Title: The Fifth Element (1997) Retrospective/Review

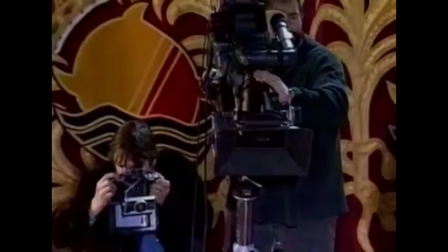[8:16]
I said, yeah, I know, it's impossible, but we have samplers and all these machines that we can do what we want.
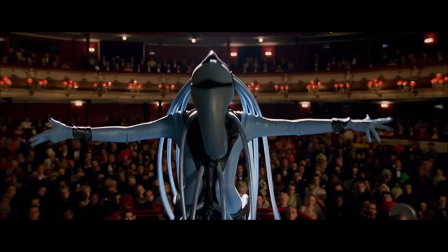[8:23]
There were some phrases I thought were impossible, and she could do it. She was amazing.
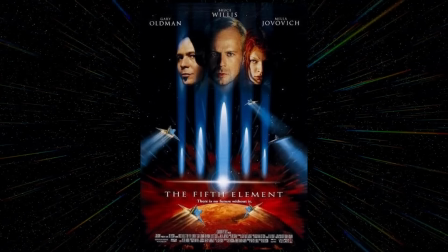[8:30]
After decades of development and three years of production, The Fifth Element premiered at the Cannes Film Festival before its wide release on the 7th of May 1997.
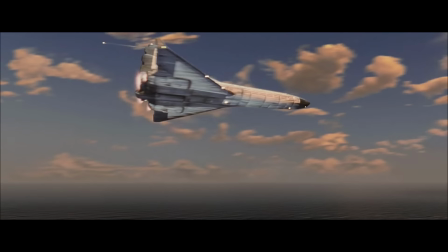[8:45]
Like the best exemplars of the sci-fi genre, The Fifth Element is a film which utterly transports its audience to another world.
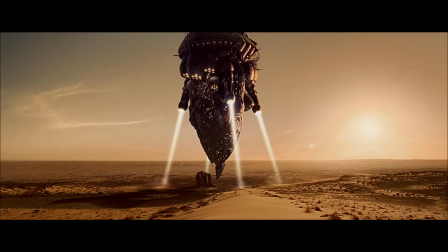[8:53]
This film is a visual and audio feast with a thoroughly unique style, tone and atmosphere.
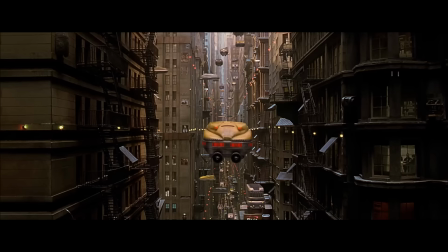[8:58]
I've always loved the visual effects of this era of filmmaking.
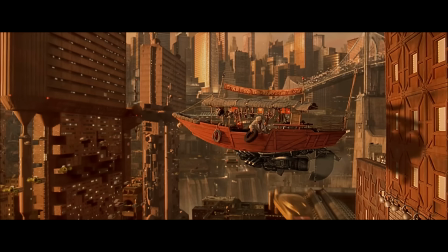[9:01]
The combination of large-scale miniatures and CGI holds up very well, but what sets The Fifth element apart is its vibrancy.
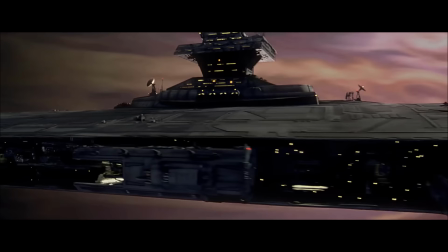[9:09]
One would think leaning in the opposite direction from the gritty lived-in future of Star Wars and Blade Runner and so on would make The Fifth Element seem cheap and artificial.
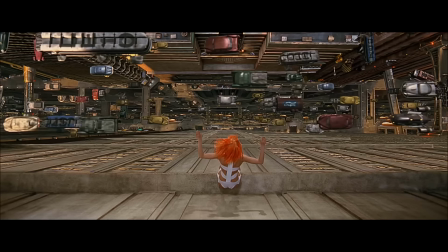[9:18]
However, The Fifth Element still feels grounded and tactile while also being vibrant and garish.
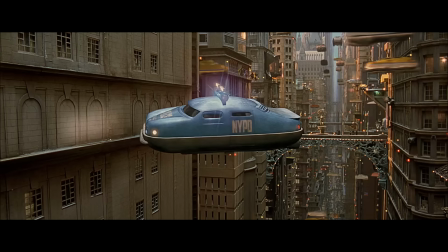[9:23]
It really nails that comic book look which made Mobius and Messier's work so stunning.
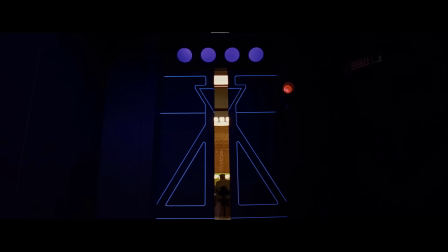[9:29]
The art direction may have helped cement The Fifth Element's look and style, but it's Eric Serra's outstanding score which creates the film's unique tone and atmosphere.
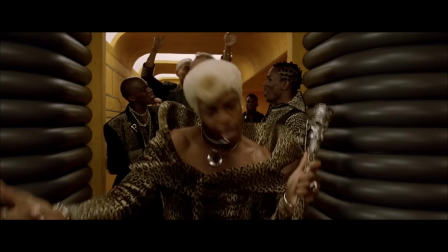[9:37]
Many orchestral elements are present, but the tracks are more string-heavy than brass,
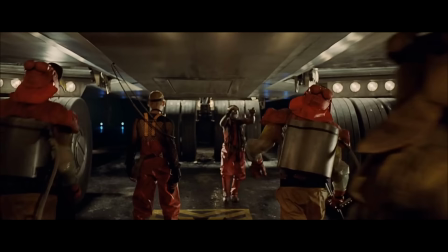[9:42]
with percussion mostly being driven by electronica, and texture being provided by ethnic vocals.
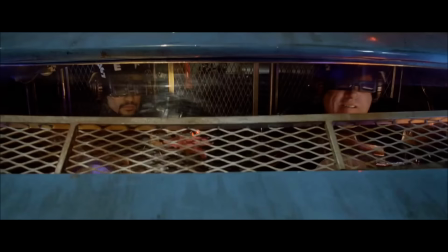[9:48]
Love it or hate it, the fifth element should be commended for running in a totally different direction to many mainstream sci-fi movies of the day.
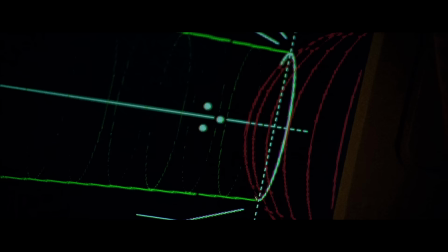[9:56]
Rather than drawing on the familiar pools of Asimov, Clark, Bradbury, Gibson, and Kay Dick as Star Trek, Star Wars, Blade Runner, and Alien did,
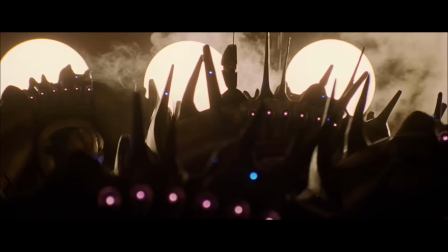[10:03]
the fifth element's mix of Jodorowsky and heavy metal as seen through the lens of Luc Besson still feels fresh to this day. The diva dance sequence is the perfect example of the film's bold creative choices, resulting in something utterly brilliant.
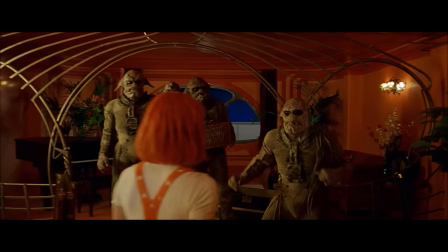[10:17]
The song itself is an absolute banger. The design of the diva herself feels ripped right out of a Valerian comic book.
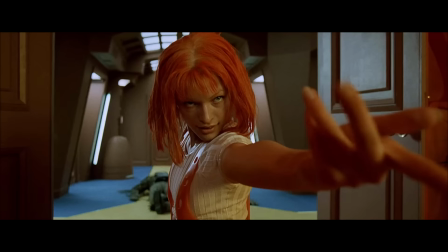[10:24]
The fight choreography is equal parts Jackie Chan and Three Stooges.
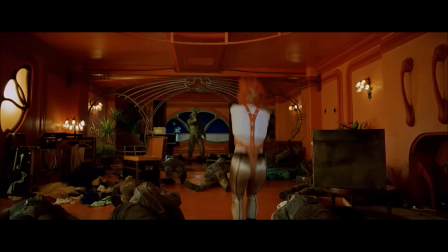[10:28]
Conventional wisdom tells us these things put together should not work, but it absolutely does.
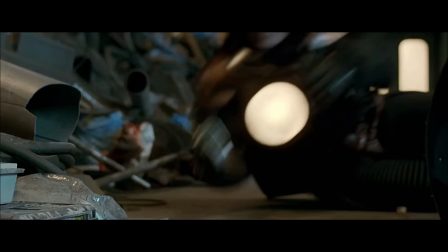[10:33]
All that being said, despite the stylistic weirdness, The Fifth Element is, at its core, quite a traditional Hollywood action blockbuster.
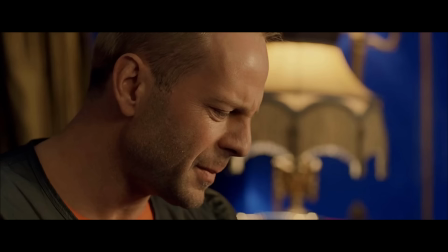[10:42]
The decision to cast Bruce Willis is an inspired one.
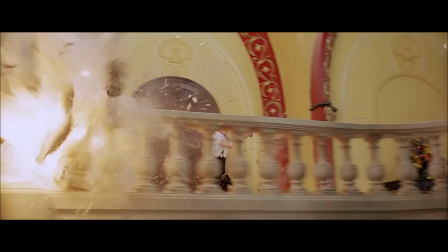[10:45]
Having shot to superstardom as John McClane, he's the perfect everyman hero for the audience to relate to in this mad adventure.
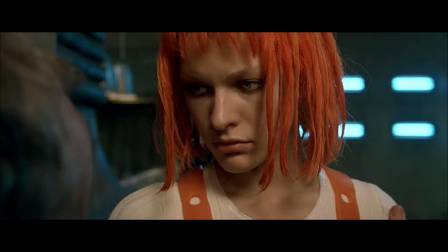[10:52]
Hell, the film even pulls its own diehard scenario in the second act. But while Willis brings his A-game, it's Jovovich who steals the show as Leeloo.
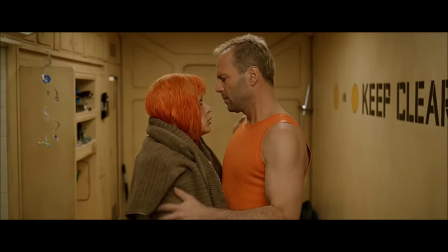[11:00]
To be perfectly honest, the character she's given to play is pretty thin. Despite the entire story literally revolving around her character,
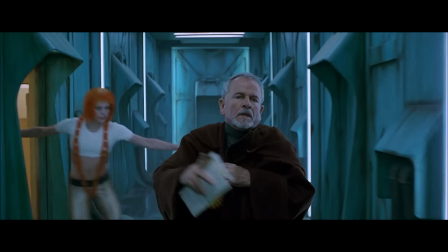[11:08]
Leeloo is quite passive for huge portions of the film, being led around by either Corbin or Cornelius.
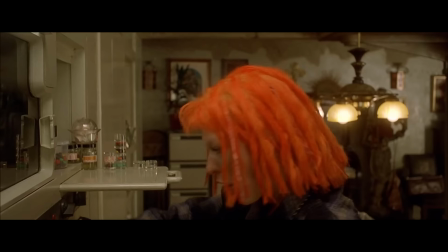[11:15]
In spite of that shortcoming, however, Jovovich's talents shine through.
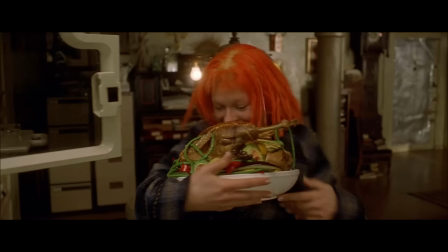[11:19]
She weaves an innate vulnerability and childlike curiosity into her performance, which makes Leeloo both sympathetic and charming.
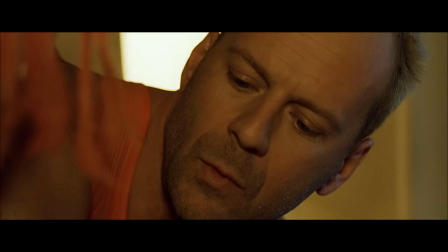[11:26]
Pairing her with the cynical, salt-of-the-earth Corbin Dallas makes for the perfect odd couple, elevated significantly by Willis and Jovovich's great chemistry.
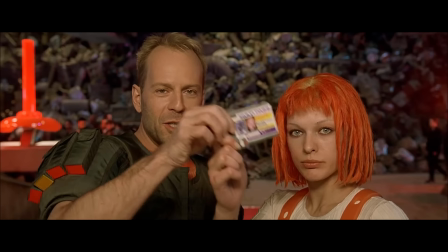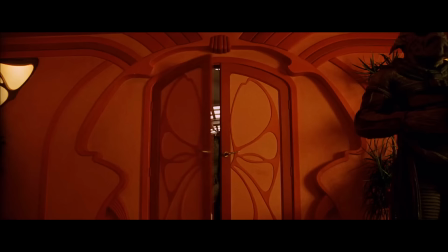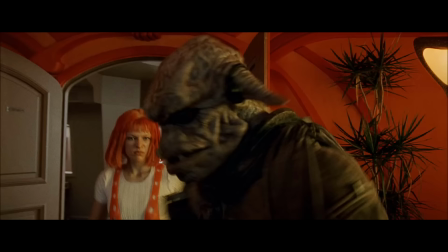[11:47]
But it's the physical side of things which she handles exceptionally well,
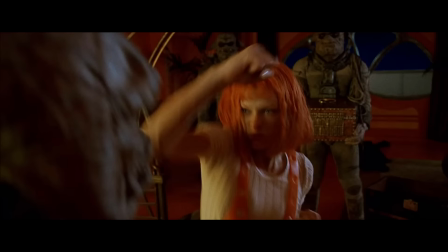[11:52]
taking on the various chases and fight scenes with a commitment and confidence she would later utilize as Alice in the Resident Evil movies.
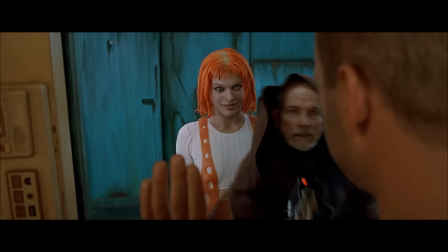[11:59]
In general, all of the cast are on top form. I've always felt as though Ian Holm is the unsung treasure of the movie as Cornelius.
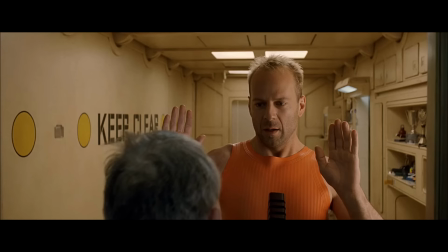[12:07]
Unlike Corbin who has his military experience to fall back on, Cornelius bumbles around aimlessly,
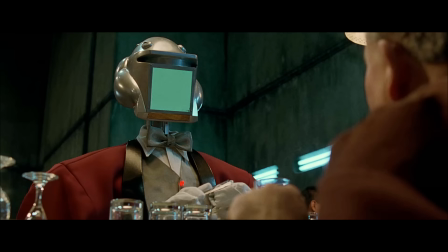[12:13]
clearly way in over his head on the mission to save the universe, and Holm lends the character the perfect combination of gravitas and humour.
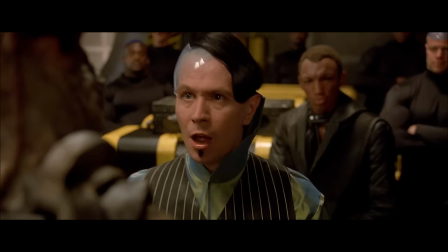[12:20]
Meanwhile, Gary Oldman hams it up wonderfully as Zorg.